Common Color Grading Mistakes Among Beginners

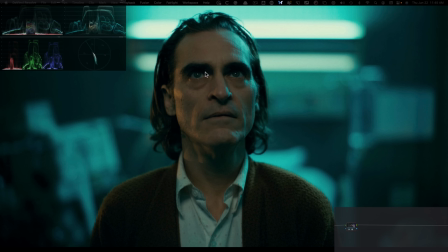Like it's kind of gone. but I can barely make out any detail under his eyes right and that's the point because this is the battle that the colorist has to fight like where are you going to put your emphasis and what are you gonna let go okay so the highlights are flatlining we
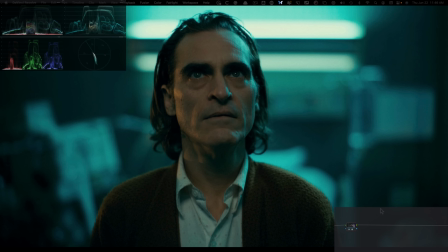can see it in our waveform and and the shadows are pretty dark the blacks are gone but then it looks so juicy it looks so good
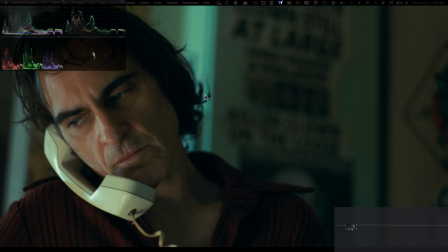let's look at another example this right here once again look at the detail in the hair it's pretty much gone and it looks phenomenal we can see
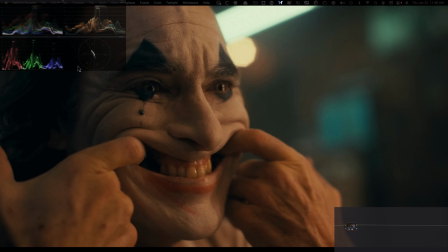it again and again we can see it in this example like look at right here you see no detail but then the overall image is just mind-boggling okay same thing with the highlights they're they're pretty harsh okay and that's what I'm getting at now look at your image so do you think
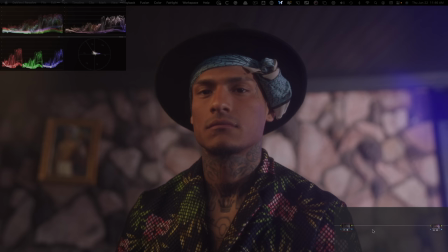that this is good enough and that's what I mean by like this is just a starting point let's manipulate this a little bit and then compare it and see if this still looks juicy to you and we're going to keep it simple so I'm just going to click right here use my editable
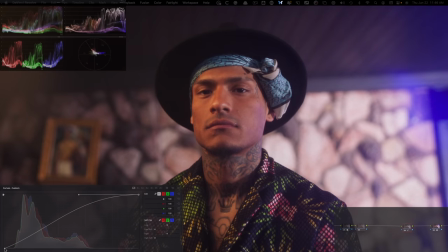spline and let's just like really really push it so I'm going to do something like this I'm going to click right here I'm going to grab a point and I'm going to do
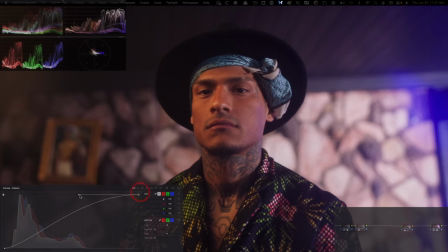something like that and let's go back here and see if we can do more push and pull or are we good here so let's even do something
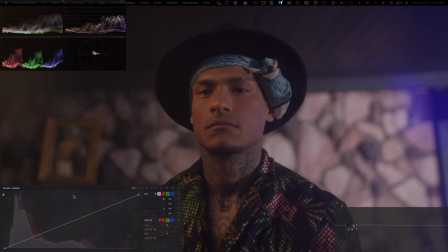like this so now if i go back to your rec 709 conversion compared to what we got going on just look at how much more is
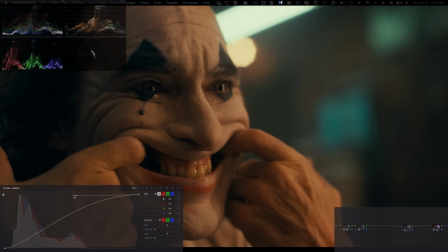happening how much more personality our image has and even again if we bring in an image from say joker like you know they're they're
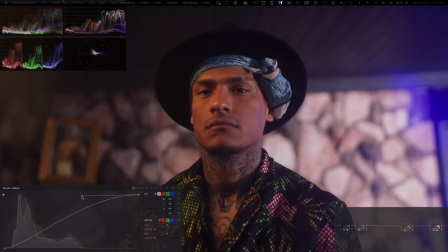starting to kind of be in the same world right like in terms of the contrast like how how much juice we're adding right and then at this point i
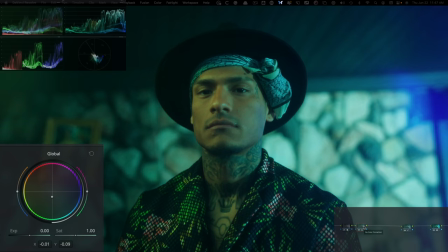can just literally go under my global offset and start creating like a really crazy look so i can do something like this and now i
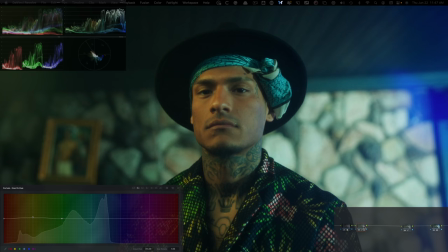can just go under my curves and i can just do hue versus hue and i can just grab my yellows and just pull it so they have like a nice little magenta happening in there and now if i do before and after like yes it's a very push look but let's just
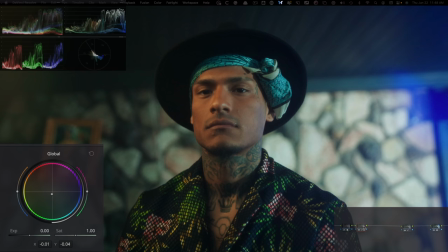say we're kind of going for it so or we can just go back and pull it up a little bit right so like even something like that so now look at like what we got going on we can go under hue versus saturation and i can just take my blues and i can
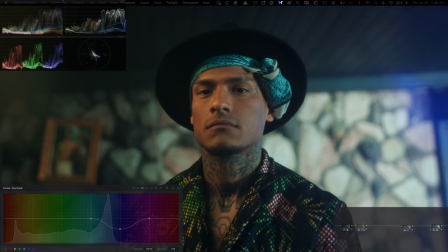kind of just like simmer them down right so like i can just pull them back a little bit i can also do hue versus hue and i will take my blues and i will swing them into that like cyan world right so we're closer to like our palette.
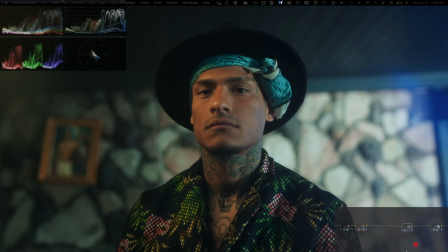And if I do before and after, and now if I take these two and turn them on and off, you tell me which one you like more.
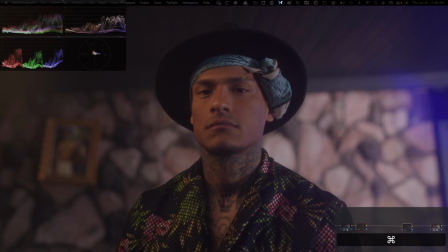So I wanted to just kind of give you an idea of like what you're leaving on the table, just because you think, oh my God, man, Lock2x709, like don't change anything.
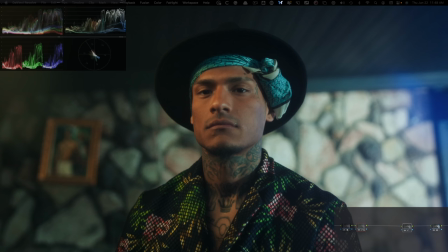It looks perfect because I gave you real world examples to see
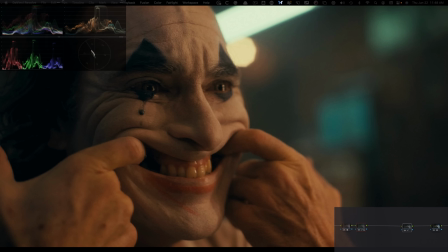the stuff that we cherish and love so much and what's really going on there. I mean, we can even look at stuff from, let's just say, Euphoria.
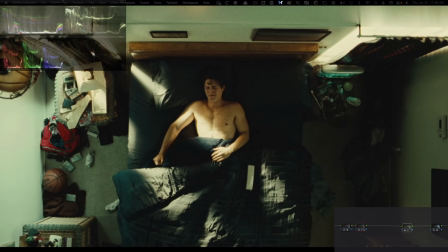And I can click on this shot right here and bring it in and just look at the scopes.
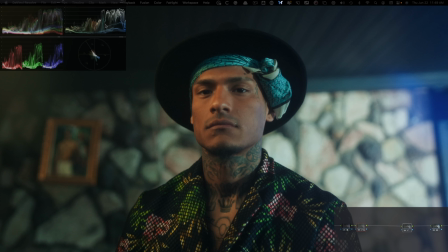Just look at how push this is. And now it looks like they kind of belong, right? Like I can add some grain and I can add some halation and we could be in that Euphoria world, but this ain't, okay?
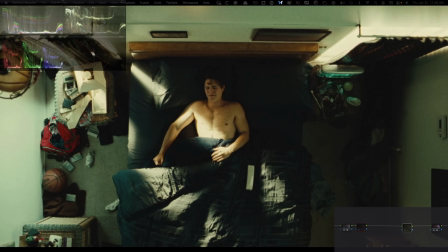Like, look at the scopes here and then look at euphoria so that would be that let's move on to the next one
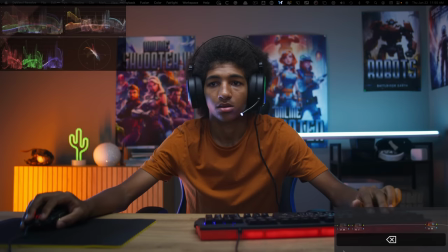so this is going to be the opposite of the last example let's just go ahead and delete these two nodes and this time let's just say our beginner knows how to
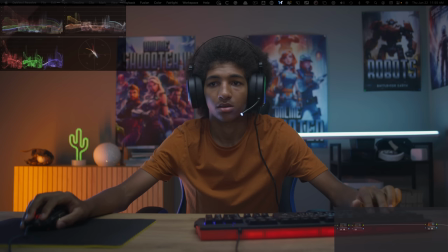convert the image but then they struggle with the next step which is getting to the base look so what they would do is they
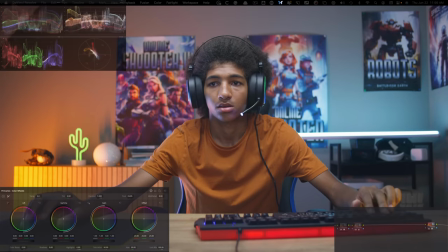would use their lift cam again um and go pretty heavy they have they have a heavy hand and that's very common with beginners.
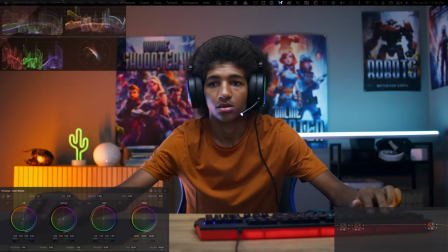So I'm going to take my gain, put it somewhere around here. I'm going to take my lift, pull it down somewhere around here.